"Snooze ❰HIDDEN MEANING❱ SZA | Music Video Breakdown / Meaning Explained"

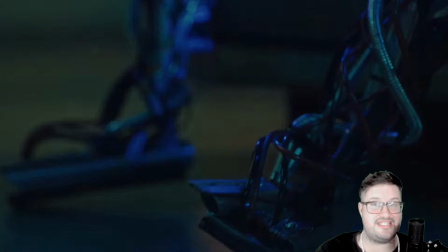[4:05]
of all it pays close attention to everything that sisa does unlike
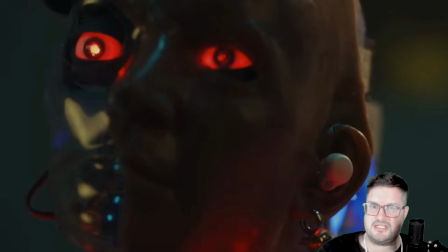[4:10]
perhaps sometimes when the guys are inattentive does the computer itself have awareness does the computer itself have the capacity to enjoy music i mean it's wearing headphones in the music video and the robot seems to have a style all of its
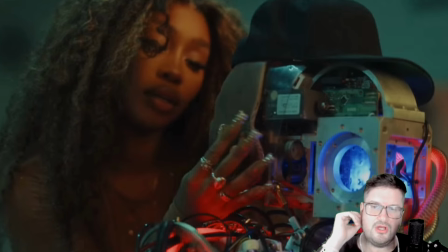[4:24]
own it's wearing a backwards hat i think it has an earring and so it's showing that as robots become more attractive human counterparts might seem less and less attractive because you know no guy is perfect
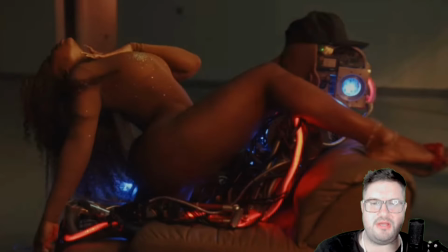[4:37]
i think that as ai becomes more and more able to replicate human behavior and even excel at it to the point of having charisma. Who knows? AI and robot boyfriends could become real mainstream things. And many people, like I said before, are already having relationships with AI.
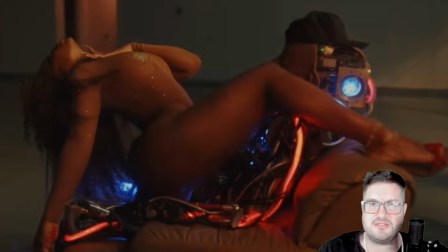[4:56]
But even more so in the future, I think that it's possible that they're hinting that robots themselves could become sentient.
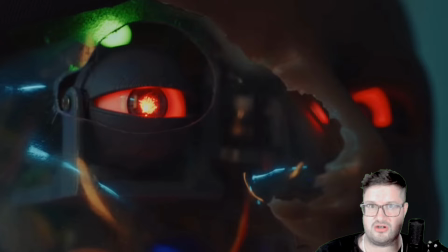[5:04]
What if the robots themselves start to want to have romantic partners or you know they start to question their own existence kind of like a skynet type situation by showing the one eye sign here it seems to be implying that the robot has its own consciousness as the one eye sign can stand
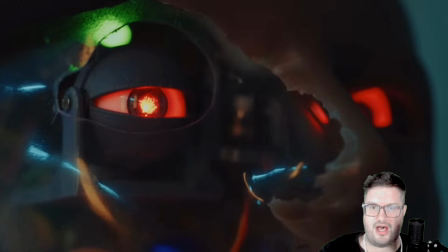[5:22]
for awakening or you know opening up your eyes so this could be depicting the awakening of machines so after this dance and this implied sexual scenario with the robot we're suddenly taken away to another place this place is
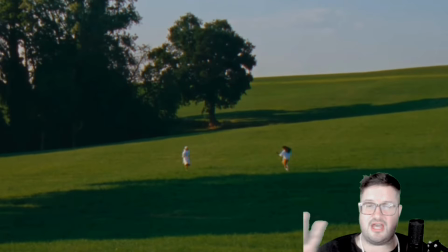[5:38]
totally different SZA and this guy that she's with are wearing white and they very
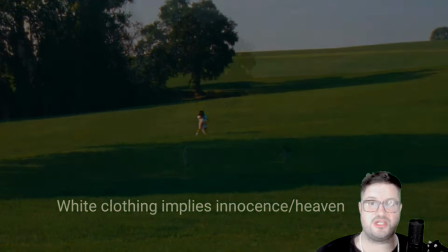[5:43]
innocently jump into each other's arms and they're sharing this day together in the
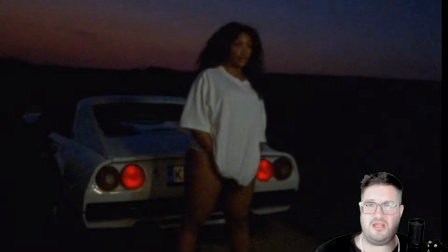[5:47]
countryside and we see this very like vintage looking Ferrari this
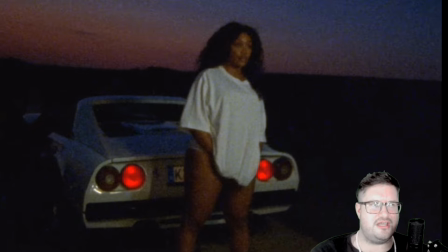[5:52]
white Ferrari which makes us think about the time kind of right before the
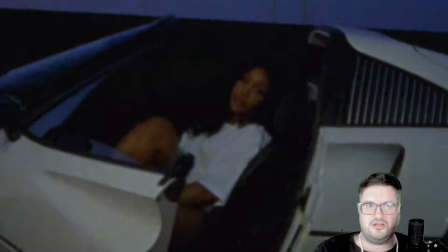[5:57]
internet took over it looks very 1990s right so I think this is showing what life
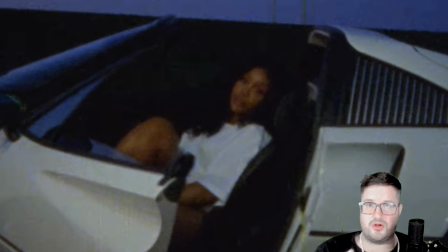[6:02]
used to be like although it's like a super ideal version of pre-internet life and it's it's kind of like a callback to what makes us human uh running together in nature nature looks very different
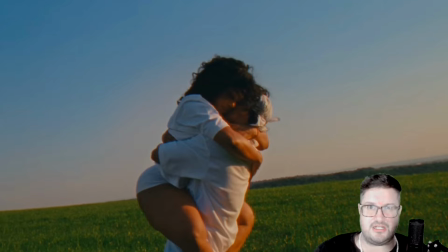[6:18]
from the warehouse they were in in the previous scene so i think this is definitely a duality
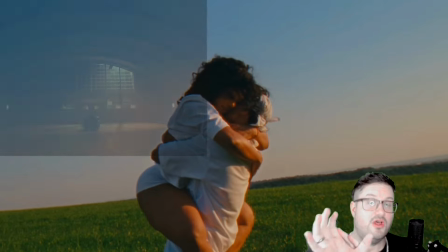[6:23]
here showing us the cold calculated nature of perfect robots and then
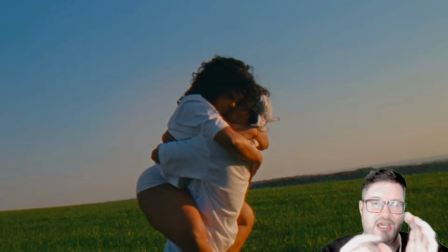[6:28]
it's showing us humanity the innocence of humanity wearing white not
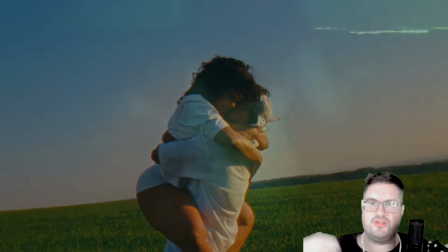[6:34]
worrying about technology even taking off all of the clothes and stripping naked here at the end is
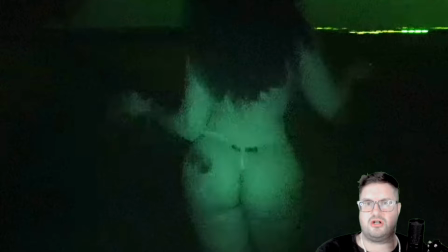[6:39]
showing SZA having a return to nature a return to perhaps dating without using the internet not using AI for the purposes of romance and just remembering what makes us human and I think in the end we have
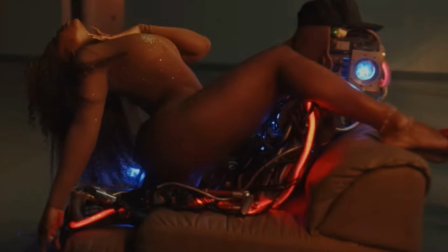[6:53]
like a warmer feeling about the ending than we did when we saw SZA giving a lap dance to a robot am I right well if you enjoy music video
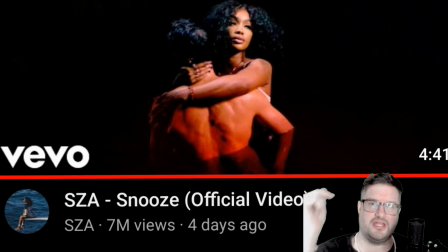[7:01]
breakdowns I'm happy you stuck around to the end of this one you might want to consider subscribing to my channel as i break down music videos all the time i'm going to have a new one out about doja cat this friday i'm sure with our new music video for demons so if you're
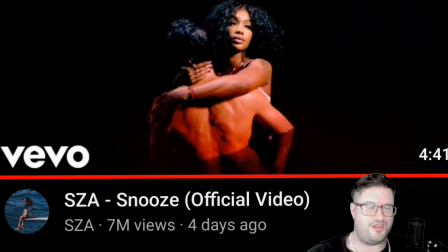[7:14]
up for that please click subscribe and give me a thumbs up if you enjoyed this at all and i'll see you in the next one um uh peace